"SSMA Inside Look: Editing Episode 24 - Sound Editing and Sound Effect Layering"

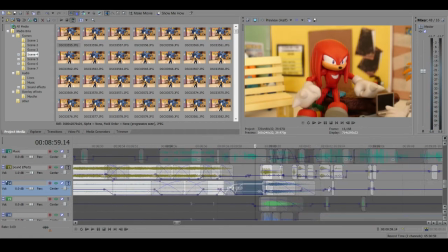(11:12)
and then you just hear this one uh and then oh yes
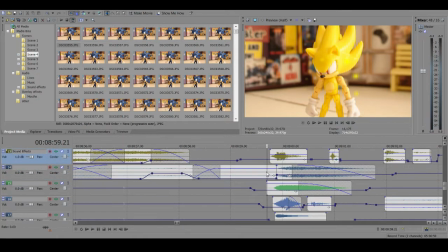(11:17)
the emerald's getting knocked out of sonic is another heavy sound place as well what is
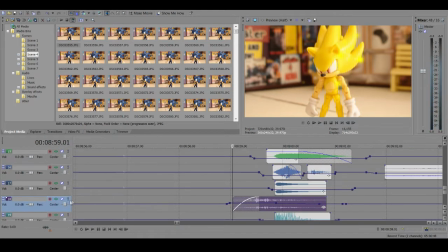(11:22)
this one thanks oh that's although i thought that was sonic's line for a second um
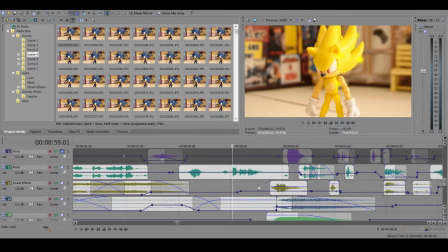(11:27)
so yeah this is another sound heavy section um so let's
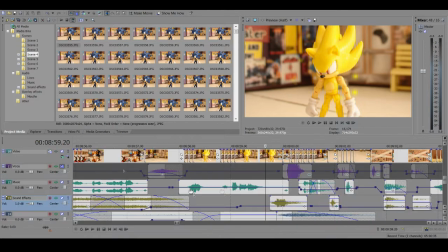(11:32)
go let's play through it and then... well actually let's not mute that one and mute... well I don't want to mute that one.
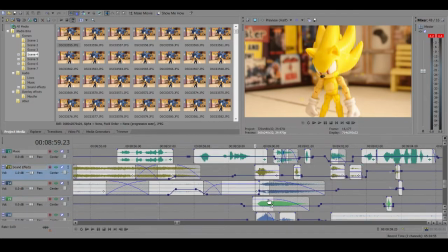(11:43)
Okay so let's play through it all at once and then we'll kind of go through.
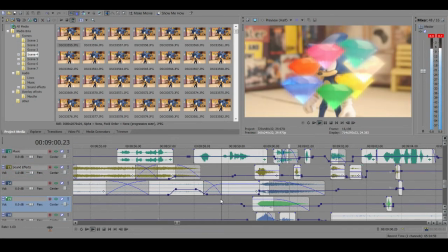(11:48) So I think so.
Again don't pay attention to the laggy video it's okay.
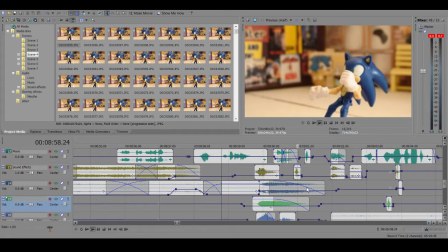(11:54) I think so.
Okay now what does that look like when it's just specific sounds?
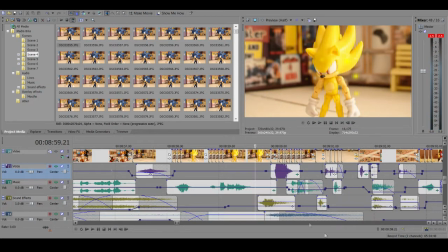(12:00)
Well first we have this. Oh well that's actually just Sonic's shout. And then this is actually him falling over.
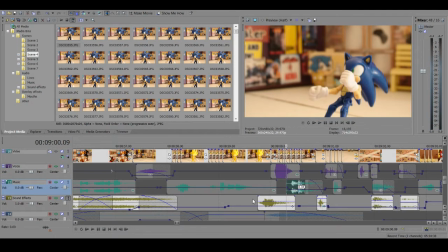(12:08)
And then the actual emerald sound effects we have right here.
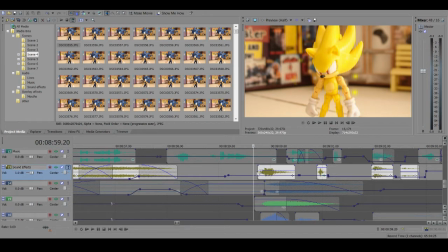(12:14)
Kind of like a plasma soundy like warp shoot almost. That's kind of the sound of them like being sucked out of Sonic.
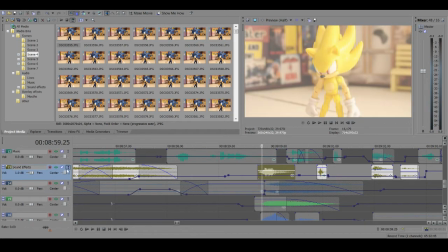(12:23)
Even though it plays a little before it actually happens on screen. And then we have this one right here.
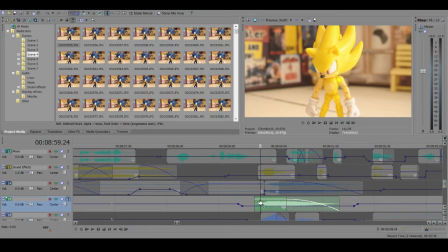(12:30)
Kind of like energy wear off. I I think that's actually like dark Gaia energy field deplete or something like that.
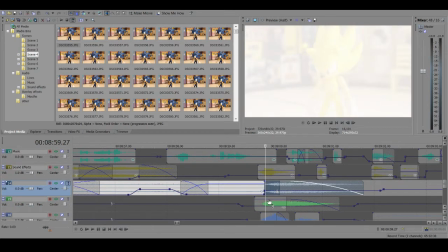(12:36)
Forgot this blue one right here. Sorry if I'm going too fast. Just kind of trying to not keep this super long because I have another couple sections I want to show.
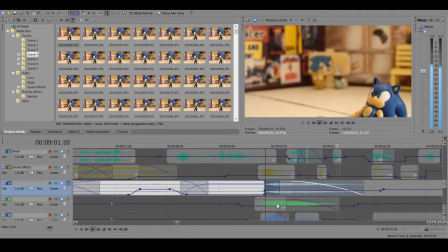(12:45)
We have this sound right here. That's kind of like this one, just a little more deep and bassy.
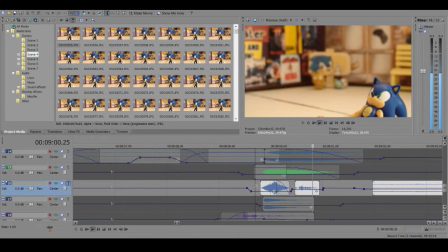(12:51)
And then we have these two right here. Oh, that's actually just an add-on to the Sonic falling down.
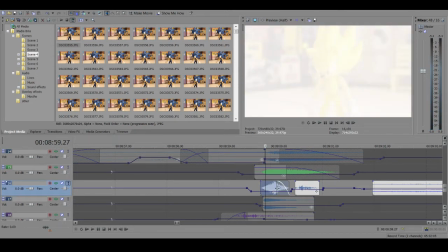(12:59)
I think this one is actually just repeating what the other one is when they're absorbed into him.
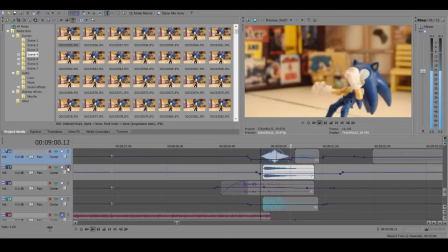(13:07)
And then we have this. Same one repeated from when it's...
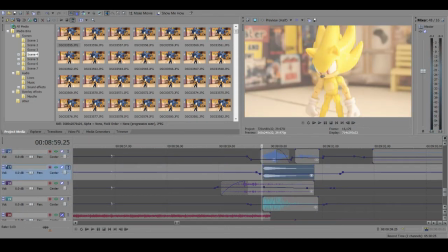(13:12)
You know, that's like the general sound of transformation, whether it's happening to Supersonic or from Supersonic.
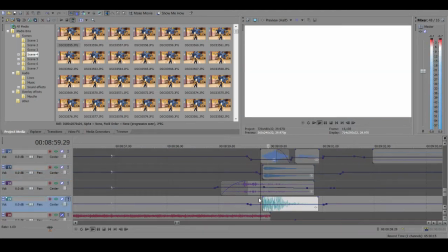(13:18)
So that's kind of where that one comes in. We have this one right here. That's like a bassy, like...
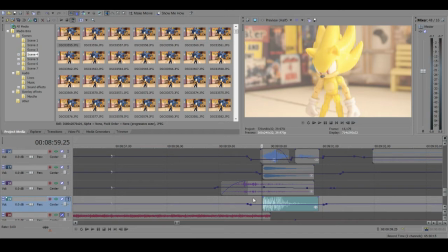(13:25)
I think this one's actually from SA2. Um, that one's like a bassy, like, alright, there's no energy, like, like, it's kind of, it's gone.
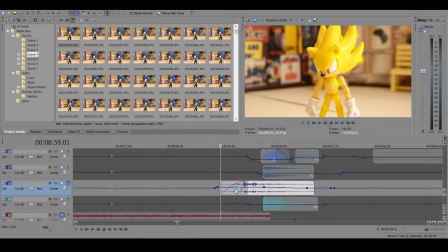(13:35)
And then there's this one as well, which is kind of like, it's like a bass rumble,
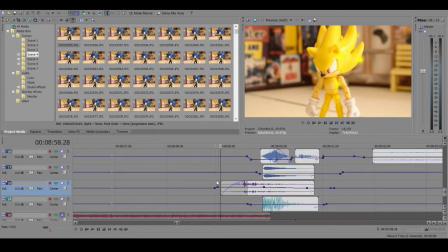(13:41)
so it actually starts before all the rest of them do, as to kind of lead into it. So that's how, let me mute the dialogue, and then it sounds like this. No, not solo. Mute it. It's there.
Ah!
Like, it kind of, ah!
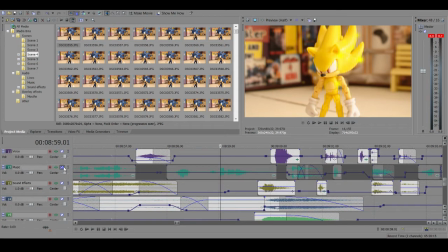(13:56)
Comes in right there. Okay, so let's show another big section of...
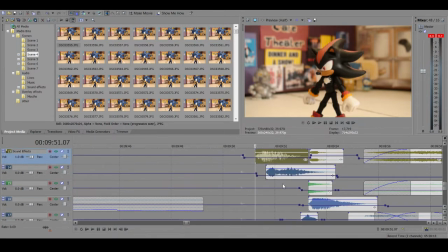(14:02)
Actually, this whole spiel with the emeralds happens again with Shadow.
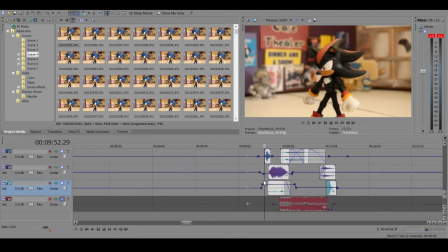(14:08)
Same sound effects. In fact, I made his... This one down here.
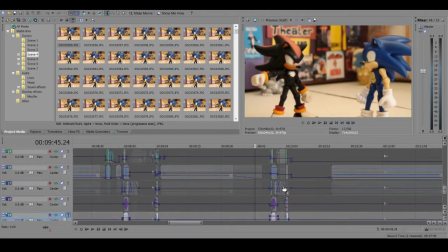(14:13)
I made it even louder for Shadow because he can't even sustain his super form for as long as Sonic did.
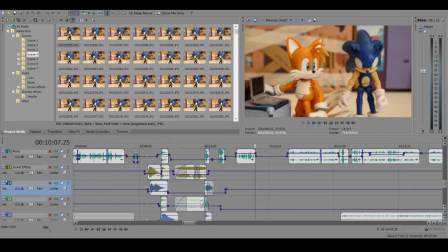(14:21)
And then, you know, he goes super... Where is that? Right here. and his aura is actually a different color.
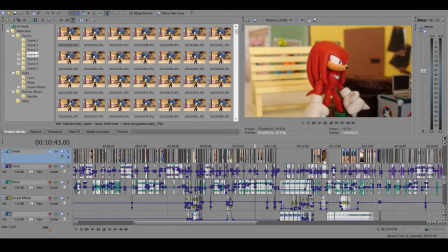(14:29)
I'm going to talk about the auras later. Okay, so the next big sound section is Sonic's Nightmare Sequence.
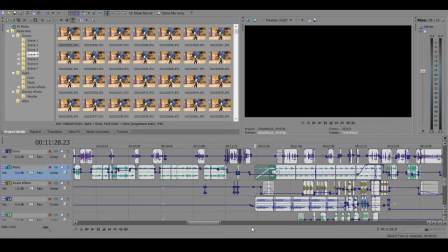(14:38)
So the whole sequence actually has ambient sound in it, which I don't use any music in this section. I only use the ambient sound because I think it works a lot better.
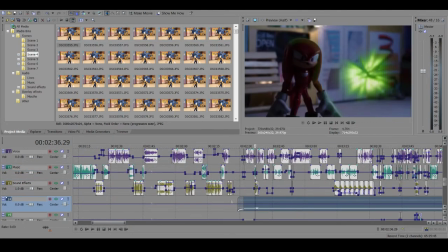(14:51)
Oh, I forgot to mention that back here in the night scene, I only use cricket sounds. Let me just solo them so you can hear them.
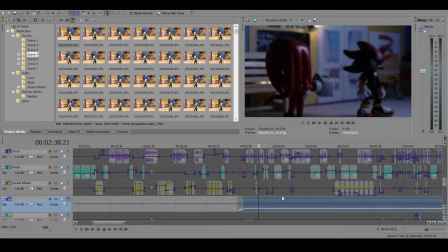(15:00)
I can barely even hear them because I have my headphones very low. But I have a very faint cricket sound playing throughout that and no music.